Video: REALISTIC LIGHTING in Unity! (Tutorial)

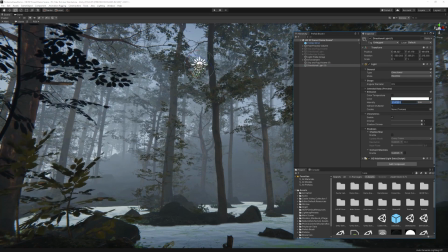[8:18]
And these values tend to be a lot higher than normal values. So what we're gonna do is we're actually gonna, what I normally do is, I can give you an advice, is I just put a 1 and then keep going 0, 0, 0, 0 until I find a value that kind of makes sense for me.
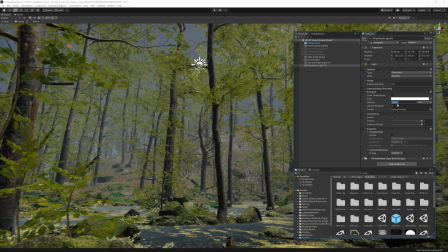[8:35]
So one thing that you have to keep in mind is, like for instance here, I put in 10,000 lux as the value and it looks a little too much. But keep in mind, this is right now affecting the entire scene because we haven't enabled shadows on the light.
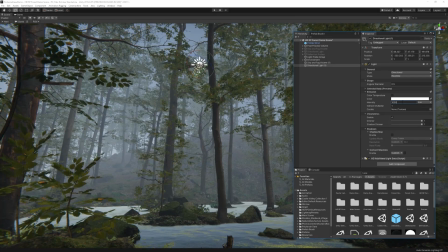[8:50]
So let's say for instance, I mean, normally like 1000 actually looks a lot better than 10,000 when you have shadows disabled. But once you go down to the shadows and enable them, it almost feels like you have no light at all. So just keep that in mind, because now if we increase this back to 10,000, it looks natural.
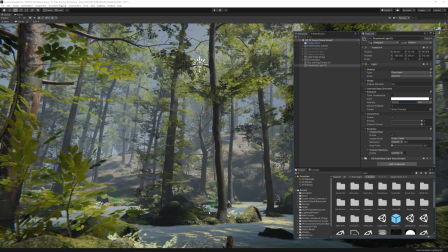[9:08]
And this is still where it doesn't look fully natural because we have some weird flickering going on, which we're gonna solve.
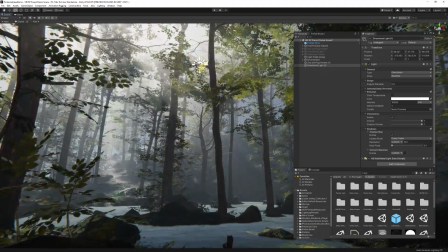[9:14]
The direction of the light is not really good. Oh, and there is our volumetric light.
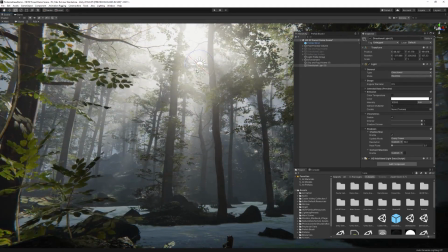[9:18]
But see, like this is now starting to look like an actual realistic lighting setup.
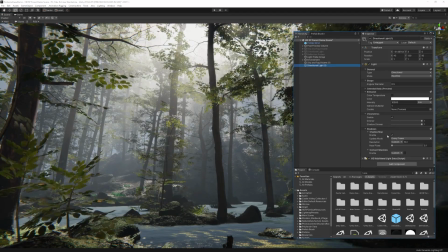[9:23]
So what we're gonna do in our light, more than just enabling the shadow, is we're also gonna enable contact shadows. And let's also make sure we set the quality to be high. And the goal of using contact shadows is to capture small details that regular shadow mapping algorithms fail to capture.
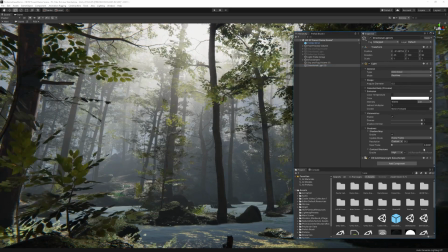[9:40]
So it's basically the connection between an object and its shadow. One more thing I personally like doing is I click on more options, which is this little gear icon right to the override, and then I reduce the dimmer just a little bit.
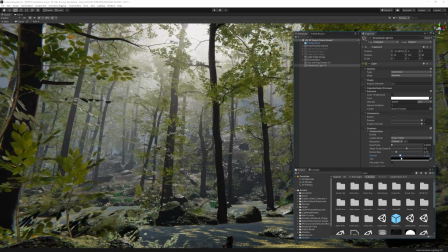[9:55]
And the dimmer is basically the transparency for the shadow, as you can see.
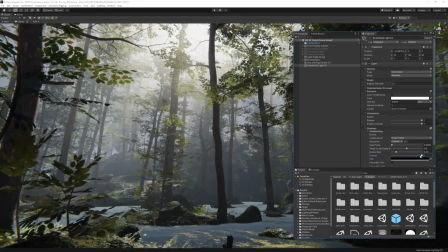[9:59]
And if we have it as 1, which it by default will be set to, it's kind of just going to turn it into pitch dark area. So like slopes and stuff like that are gonna be very much affected by the shadow, which is good for a certain type of scene, but this is not really that kind of a scene because there are so many trees here,
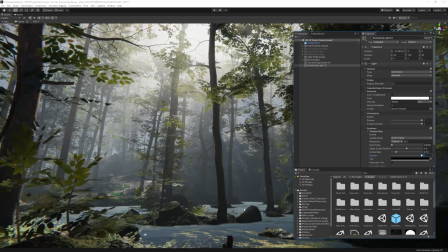[10:18]
there's a lot of light hitting, so it just kind of makes sense that the reflection from the water would make this part of the scene also just light up a little bit.
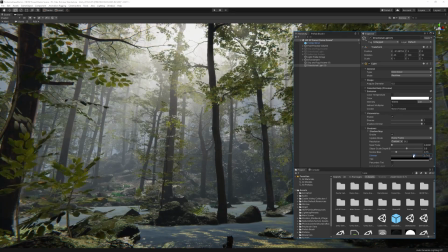[10:27]
Just a tiny tad bit. So what I do is I just reduce the dimmer just a little bit like this, and now it is visible. And actually we can even have it a little bit higher than that. What I pay attention to is basically just making sure that, for instance, we have a bunch of pebbles and rocks here.
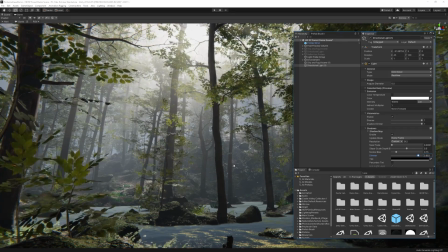[10:42]
I just don't want them to shine too much and really make it clear that these are indeed affected by shadows. I think that looks good. Now, as you can see here, we do have some kind of flickering going on with the shadows, which we're gonna solve by adding a few more overrides to our sky and fog volume.
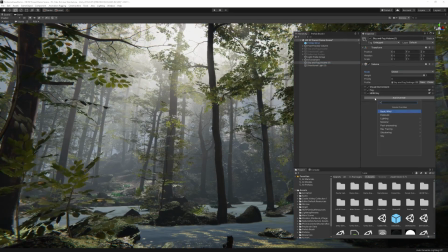[11:00]
So the first override I'm gonna add here is the contact shadows override. Now, once we enable this, just pay attention to these rocks right here. Once we enable this, it's going to make them more visible. Although this is a little too much because we kind of want this rock to clearly cast a shadow over here,
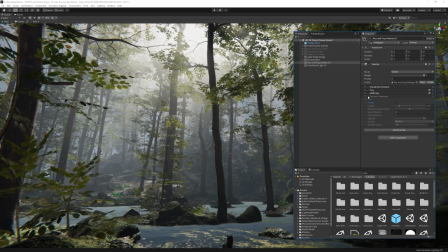[11:18]
but we also don't want it to look like this where it just kind of fades into darkness. So what we're gonna do is we're gonna press enable and then simply decrease the opacity to like 0.6. And we can even increase this a little bit. And you can see now that it's casting shadows quite clearly, but it's not that much.
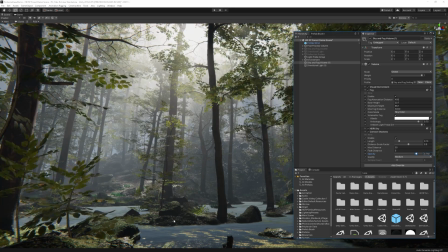[11:36]
You can still see parts of this rock and the pebbles. Let's also set the quality to high. What do you think I am running this on? A potato? I'm running HDRP. Of course I'm gonna have high settings. Everything on ultra, RTX. One more override we're gonna add is gonna be micro shadows.
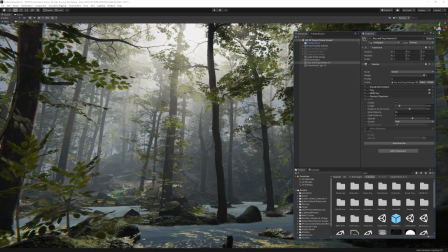[11:52]
And we're gonna enable this as well. If I disable this effect now, you can see this part of the scene really get hit by this kind of like a, I mean, just a washed out lighting. Like if we enable this, you can see that it becomes more dark.
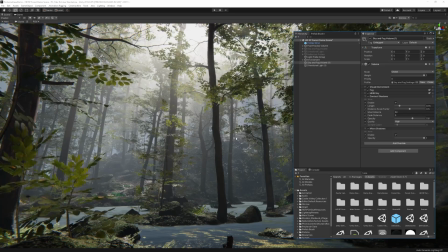[12:07]
It kind of reflects the fact that it is dirt or mud there, and it's not just being washed out by the light. However, I feel like this opacity is a little too much, so we can still decrease this to like 0.9 to really make sure that it is hit by light and that's clear to the viewer or the player, but it's just not being washed out by the light.